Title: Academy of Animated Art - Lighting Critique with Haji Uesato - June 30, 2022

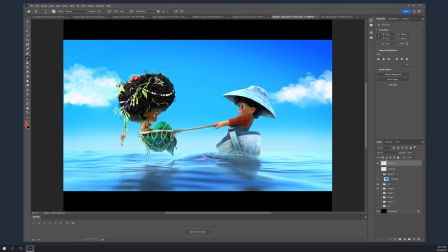(62:09)
And I don't know if there's a class on that here, but it's important to interpret the art that you're given. You know, the chances of being able to execute a painting are next to nothing.
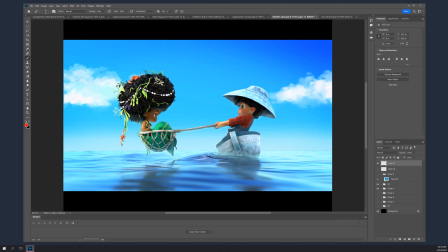(62:26)
But it is entirely possible to digest and express the spirit of those paintings. Like, what are the important things, you know, and what can I do to make that come out? So I think in that case, like what you got going here,
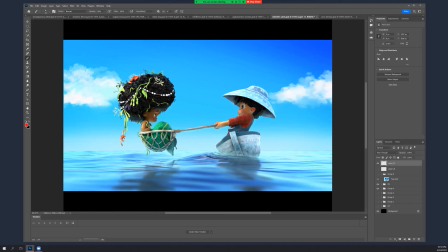you know, really, you know, it does get at that. Oh, hey, we could do this.
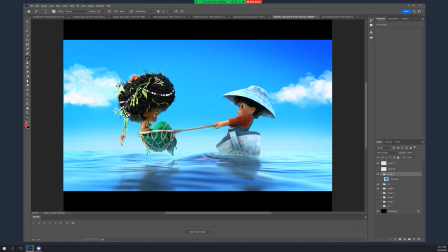(62:58)
If you can get a little bit of specularity, like as if it's bouncing off the water onto the underside of her hair. Oops, it's not where you are. That's where you are. You know, that would sort of work with this too, and then would increase that feeling.
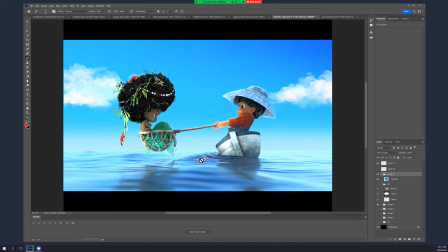(63:18)
And plus, you know, it's like the same thing you got going on here, but on the underside of her hair. That would add to it a lot, I think.
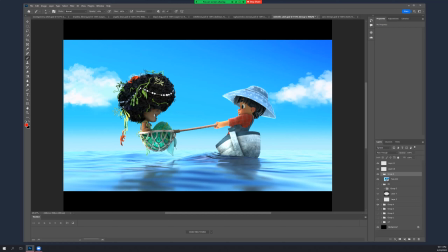(63:34)
Eye dings. Get them in there. They're always there. You always want them. All right, nice job.
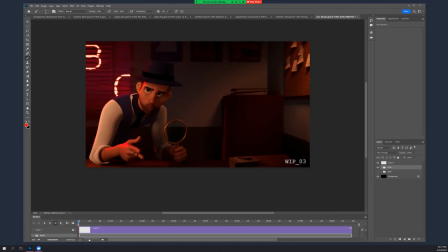(63:54)
So I don't know why I can't pull this in, but I can't. Yeah, I don't know.
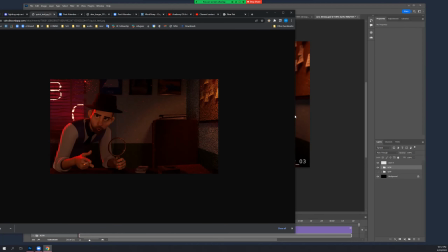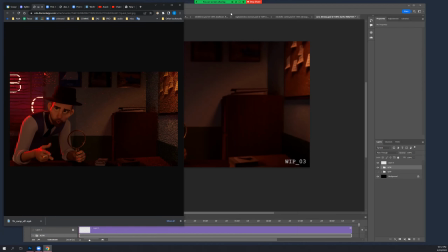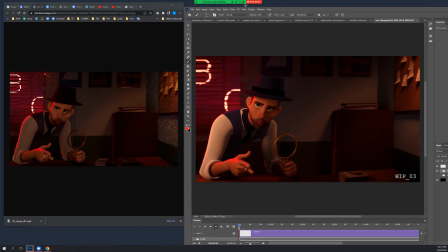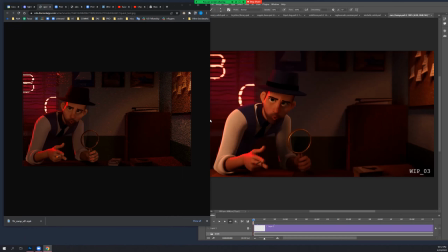Okay, Caro, what's your question about this? About the value of the light. I try to
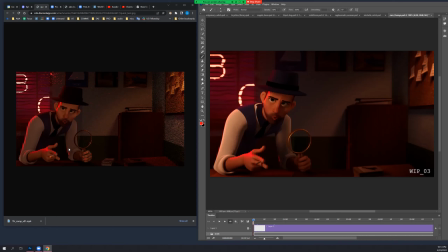(64:48)
download the shirt and the light of the face, and I desaturate a little bit. That you say that it was too warm.
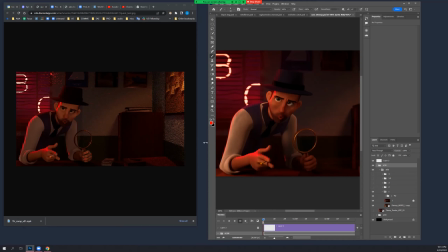(65:04)
But I don't know if that value of the shirt is okay, or maybe a little bit more up. Yeah, maybe it got a little bit dark. It also, it just kind of lost shape. You know, it's pretty flat.
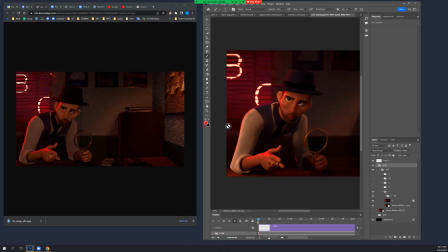(65:24)
Like, well, I mean, I was kind of fighting your extra key light here. Maybe it's okay. Or you could do this, add where your secondary key was,
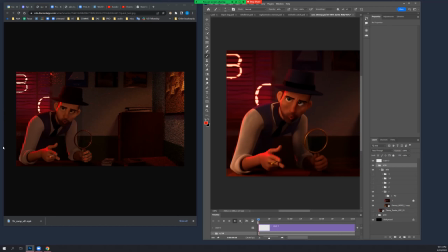(65:40)
or slightly behind, like roll it behind, have it be just a lot dimmer so that you get a little bit of roll here, you know, a little bit of light like this, because it does help. Just give it a little bit of shape, but not even as bright as this, you know, if you can manage.
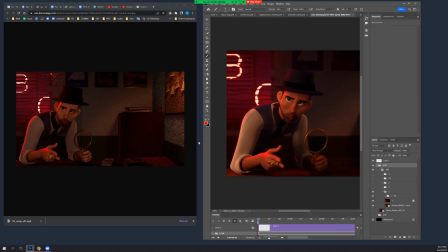(66:03)
Maybe the rim's a little too hot. Okay. But you know, I mean, like the arm is great. That looks good. Cigarette looks good. What happened to his hand?
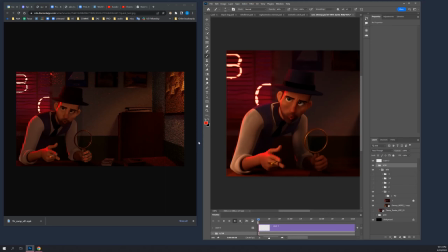(66:19)
He stuck his hand in sprinkles. This side, I mean, I think you might have overfilled his face just a little bit. Do you have a fill light that's ignoring his hat?
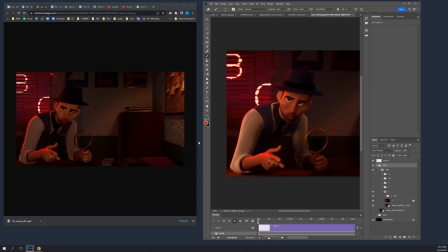(66:38)
Like something No. linked because it looks like equally bright all the way up into his hat. So, or is the fill kind of low and pointing up at him?
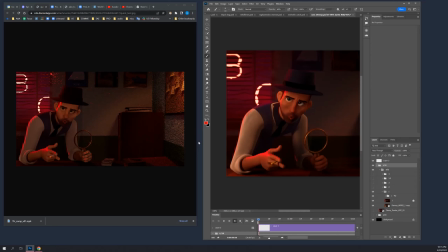(66:57)
I think I maybe put the exposure a little bit to at the same value of the key light.
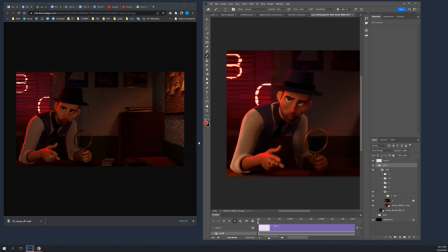(67:14)
I think that is what's happening, because it's the fill light fills everything. There is no linking issue there. I see. Okay, I mean, I guess if you got rid of this key or turned it off, then this is probably all filled then, right?
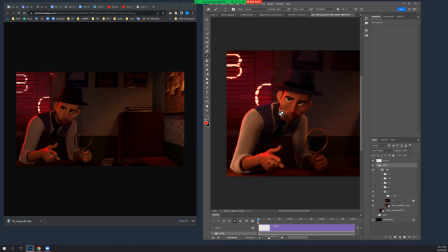(67:32)
Because before there was a key side that I kind of had to bring down. Yes. And then filled this side. But if you got rid of that, then you're filling him evenly, right?
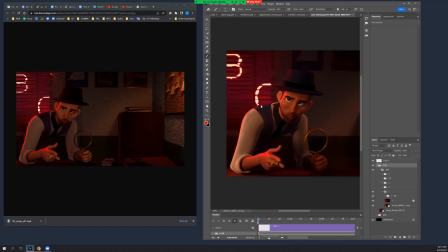(67:47)
Maybe that's what's happening. Okay, I mean, he does feel a little bit even and probably a little bit bright. And I do miss this shadow that was happening naturally underneath his hat. You know, it was still out of his eyes, which is good, but like it feels a little unnatural now.
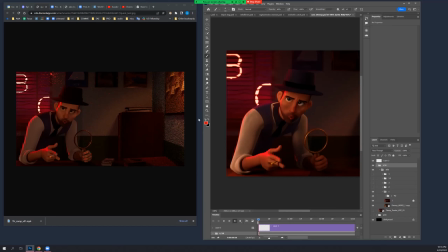(68:07)
Like the hat just feels like it's stuck on him. Okay. It's not shadowing at all. Yeah. So I took a little of the fill.
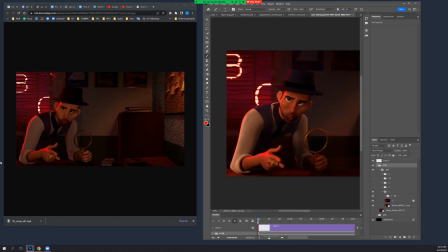(68:20)
Yeah, I mean, maybe you just need to move that fill light higher. So, you know, up to the point where you start to get a little bit of shadow. But you probably also need to move it, you know, either to the left or the right.
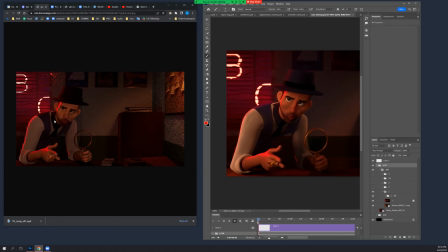(68:36)
If you bring back a little bit of light shape on his arm, then you could move that fill light, you know, to the screen left. So this side of his face is a little bit brighter than this side. Just you know, a little bit, so it's not completely even, because you know you don't want to get to the point where it's so dark that you need to
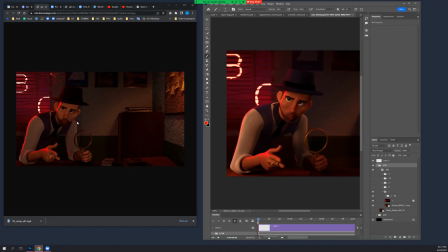(68:57)
spot fill in, because that's not going to work so well. His eyes feel a little bit dim. The whites of his eyes, they could be a little bit brighter. I mean, this is probably too bright, but it's kind of getting lost here.
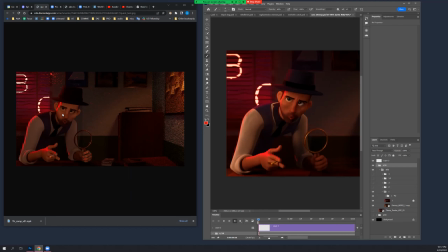(69:11)
It's mostly, it might be because his skin is kind of pretty bright and maybe a little too bright, because the value is pretty close, a little too close for CG character eyes.
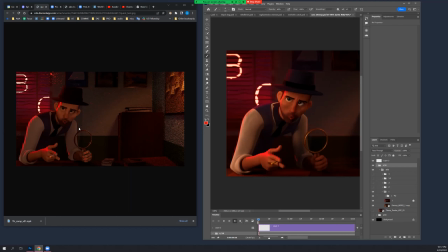(69:27)
Okay. Yeah. Cool. Cool, thanks. Sure thing.
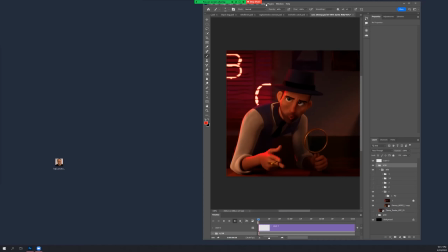(69:38)
Okay. I think that's it.
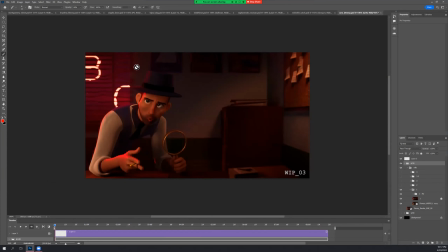(69:44)
That's everything that came in today, unless one of you dropped something in even later. I hope not. Okay, cool. Ruby, Andre, haven't heard from you today. Haven't seen anything in a while.
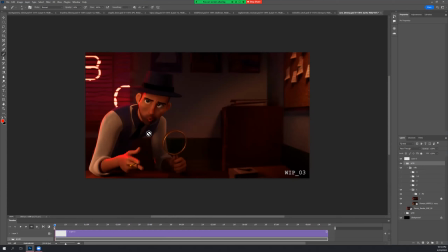(70:02)
This is my last session today, so if you have any questions about your stuff, maybe that I can answer without looking at anything. I actually was out of town for a couple of weeks, so I wasn't able to do any work.
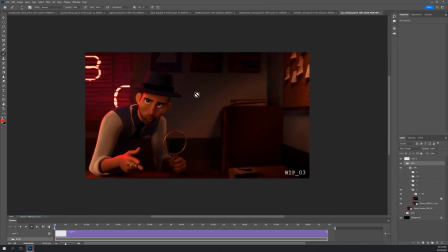(70:22)
I'll get back to that this week, next week, but I want to thank you for your help. Yeah, sure. Yep.